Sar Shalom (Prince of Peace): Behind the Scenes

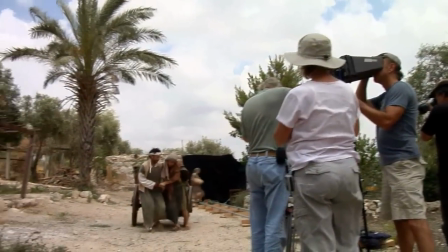727s
It's a very tight budget but we do it, as I said before, with a feeling of... we deliver ourselves and we bring the
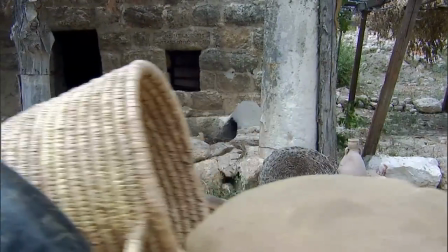735s
idea of carrying the story and bringing it to you people that watch it and donate money for this program,
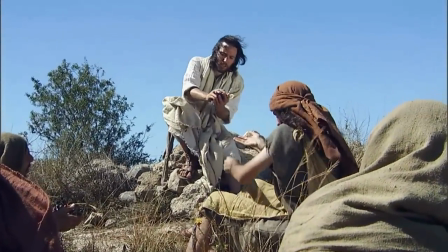741s
which we use every cent for just to get the best production value we can get out of it.
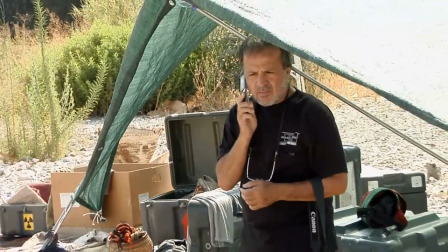747s
And it's very important, you keep the flame and the fire burning with this. And any other production will probably cost ten times more to do it, but we do it with a lot of love, which is the most important part, I think, We love it. Pre-production, I think first and foremost, starts with communication. Trying to communicate across continents what it is that you would like and what's the feel you want. And then together we try and find a solution to say what it is that you want to say within constraints of budget, distance,
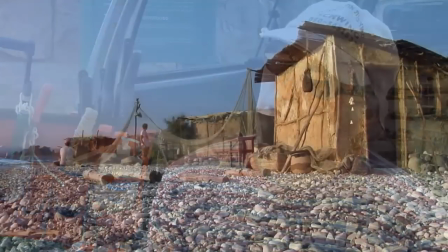784s
number of extras, etc. etc. So it involves a lot of searching for locations,
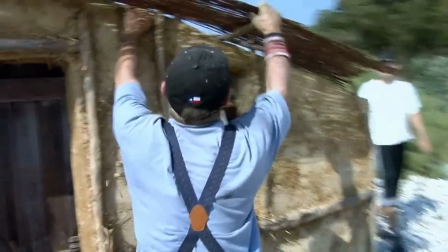791s
a lot of playing around with different ideas until we settle on what's going to work and what will be viable.
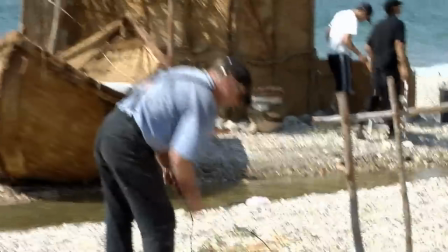799s
As always, you come up with a challenge and we try and accommodate
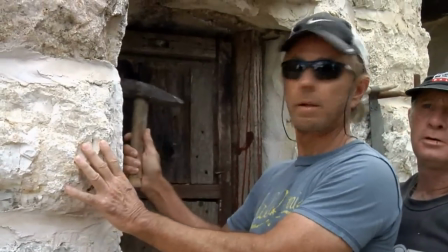805s
and we try and do it within a very strict budget,
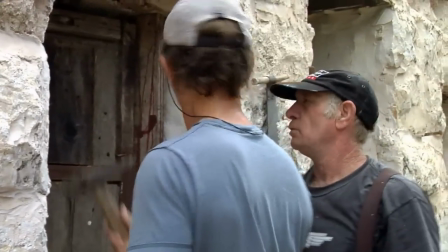810s
recycling from one program to the other. Sometimes a palace turns into a boat and sometimes a
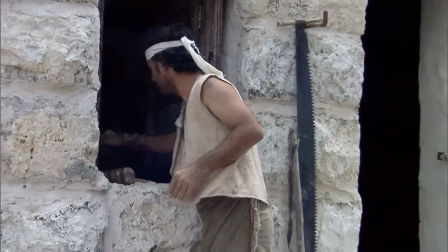818s
vineyard becomes an altar or whatever.
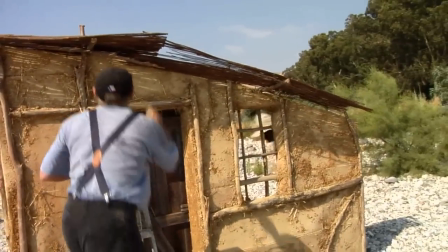822s
A lot of it is guesswork and intuition and thank God that we have biodegradable materials and no one can prove us wrong.
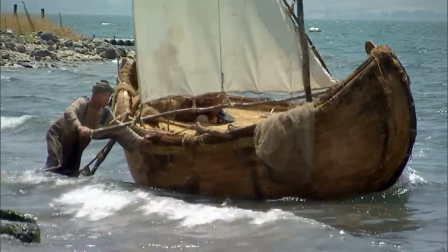831s
Fishermen, I don't think we're affluent enough to afford a carpenter to build a wooden boat and that's not the kind of knowledge that any fisherman would have.
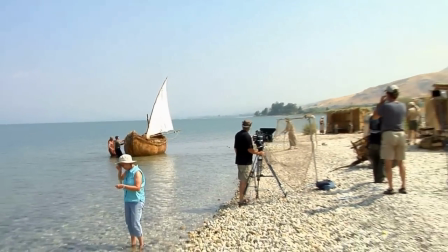840s
Whereas reed boats we use from Turkey down to Mesopotamia but we try to we try to be no really we try to be where
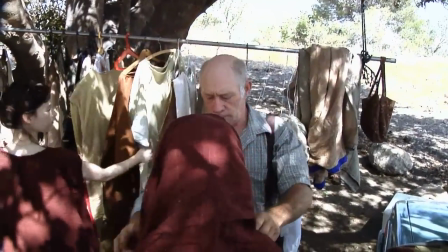850s
there are not answers we try to see that whatever we're doing is actually functional and it's
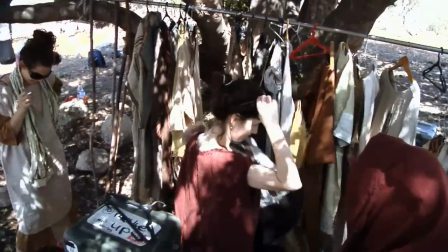855s
probably the solution that would have been reached having the tools and the
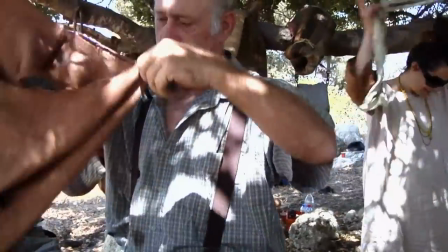860s
materials of those times and and living that is fun you have dedicated
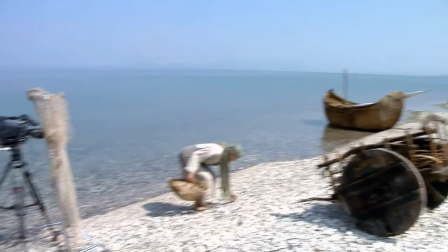865s
crew and people that work well together and we've been working together for quite a number of programs now which makes us that much more efficient and
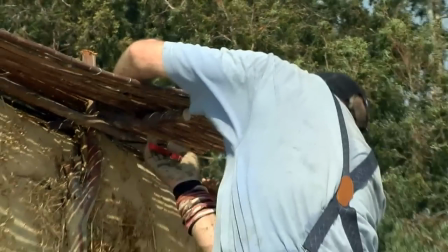875s
we enjoy what we do so if we're not having fun and we're not doing
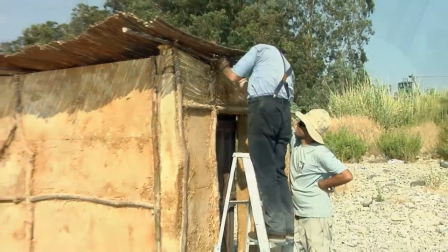881s
Hollywood as you say then why bother yeah yeah we always we always wanted to have a dolly which is gives the ability to put a
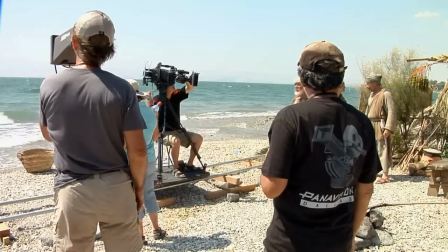889s
camera in motion which makes everything look just so much better but never had the budget to afford a dolly and the crew and the truck and everything that's
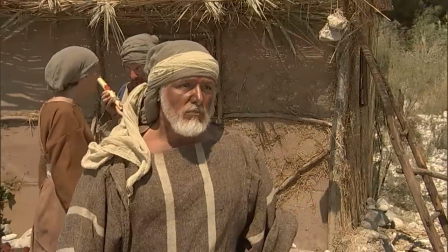896s
needed to come with it so we bounced around the idea of perhaps making one by
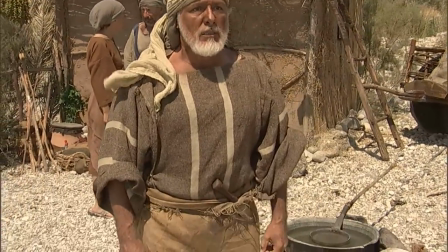901s
ourselves and we found on the internet a design for what's called a doorway dolly which is simply like roller skates on a board connected to two pipes before that we we tried using a wheelchair which gave us sort of limited success but we went ahead we built the dolly which cost us all of three four hundred dollars which is a lot out of our small budget and I Our cameraman Jerry had input how to improve it and from show to show we added length and added supports and we think we've got it down now and we have our own dolly. Actually I feel blessed to be part of the team, part of the staff, wonderful staff.